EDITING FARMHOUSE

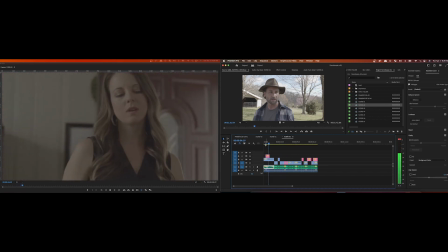I actually may end up cutting this scene down some more.
Listen, baby.
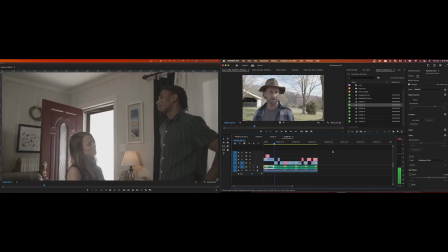Before we get settled in, let us allow the farmhouse to show us around.
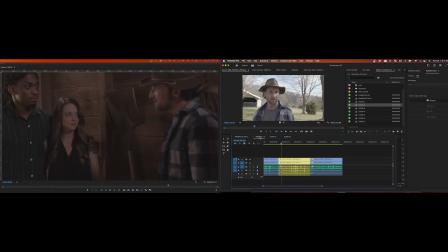And now we're getting into scene 3. Scene 3 I haven't touched at all. This is typically what I'm looking at. What I've gone through is I've marked a couple takes that I like in gold.
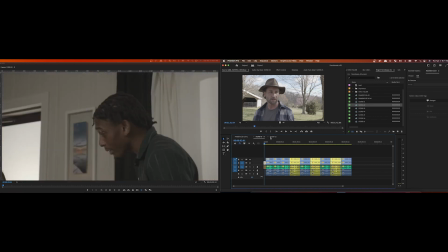Oh, and this is something I wanted to point out, is paying attention to trajectory.
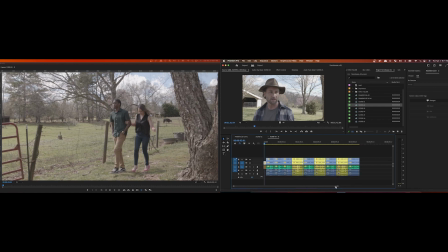What I mean by that is if you're directing a film, if I can help directors or producers, whoever, camera operators even, keeping the mindset of the editing bay on the back end, then it's immensely helpful. It makes your film go so much smoother and so much easier. And one of those things is paying attention to, I call it trajectory. I came into editing from an animation world, so some of the terminology I use is different. But you want to make sure the action is always clear of where it's going. And so at the end of scene 2, let me bring this up.
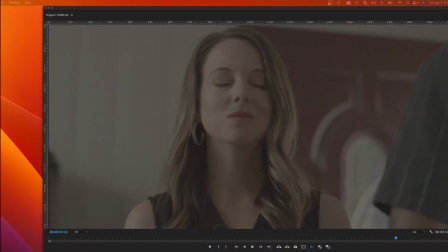At the end of scene 2, they leave to screen right.
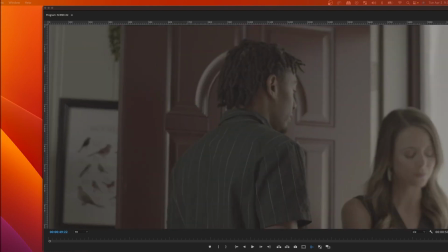And so logic would dictate that they would enter from screen left.
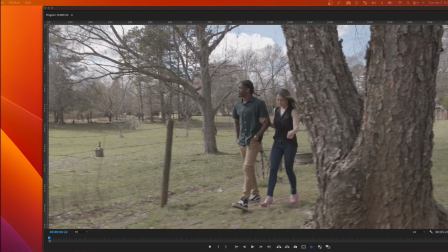But they don't. They enter from screen right. Now, I haven't put them back to back together yet.
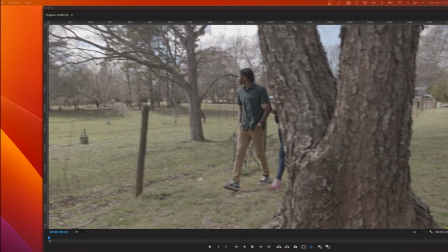It might not be so jarring because it is a change in scene. But here they're walking from the road. They're not walking from the house.
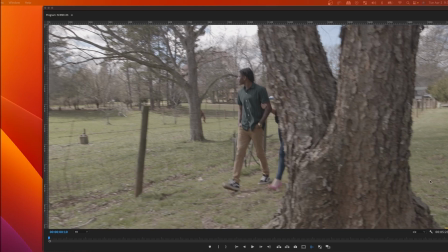What I would have done is, if it was me directing, I would have had a shot of them coming out of the house, and I would follow them till I see the barn in the distance and have them walking away towards the barn.
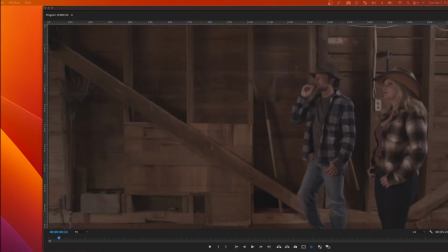Then you can switch angles or whatnot you want to do, which is what happens here because they enter from screen left.
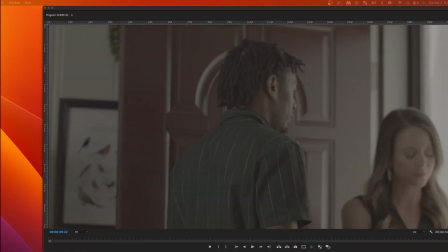So this is correct, where they left this scene going this way,
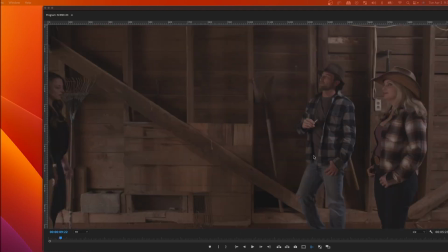and they enter the barn coming this way.
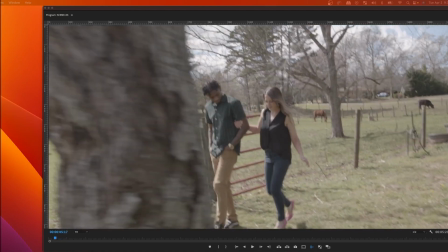And this is where I may lose this shot entirely, simply because it bothers me that they're walking the opposite direction.
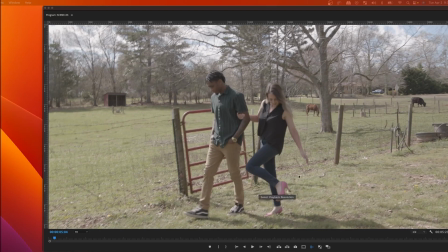It's a fun little bit with her stepping in the mud and high heels and having issues, but it might not ultimately be necessary. I can't fix it by
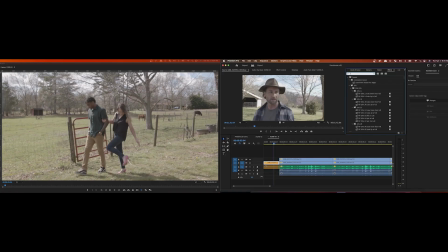flipping it. Let's see, flip.
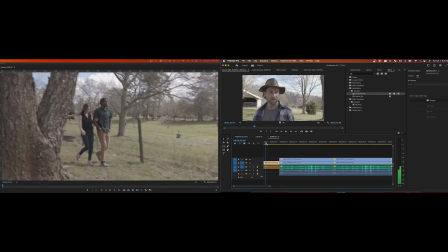Because I initially thought, I could, just flip the shot and then, they're walking the right direction. But the thing that I worry about is when you flip the shot,
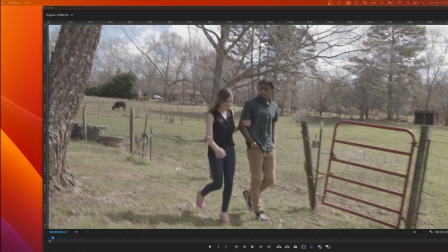she's on the left, he's on the right, and then when they come into the next shot,
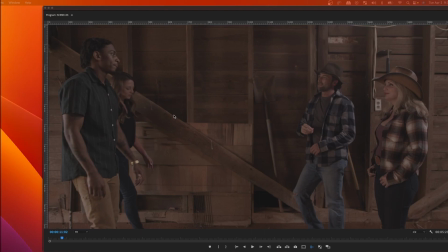he's on the left and she's on the right. And so this is been a reoccurring issue.
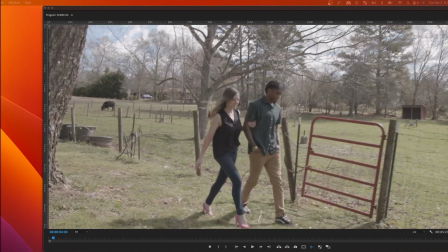Again, it might not even be necessary to have this, because they've established that they're going to see the farmhands.
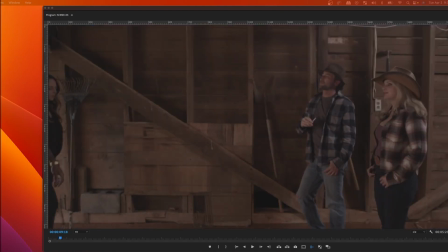You could theoretically just have them show up and see the farmhands. And this is what I'm looking at.
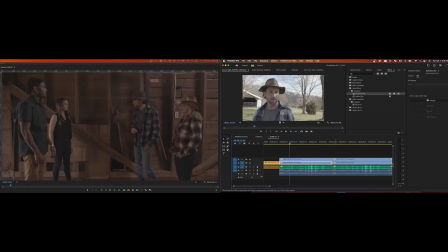This is got multiple angles. So it's 2 cameras, 1 audio track. This extra blue audio tracks could probably actually go, if you really just didn't want to deal with them. They're not the they're the camera audio.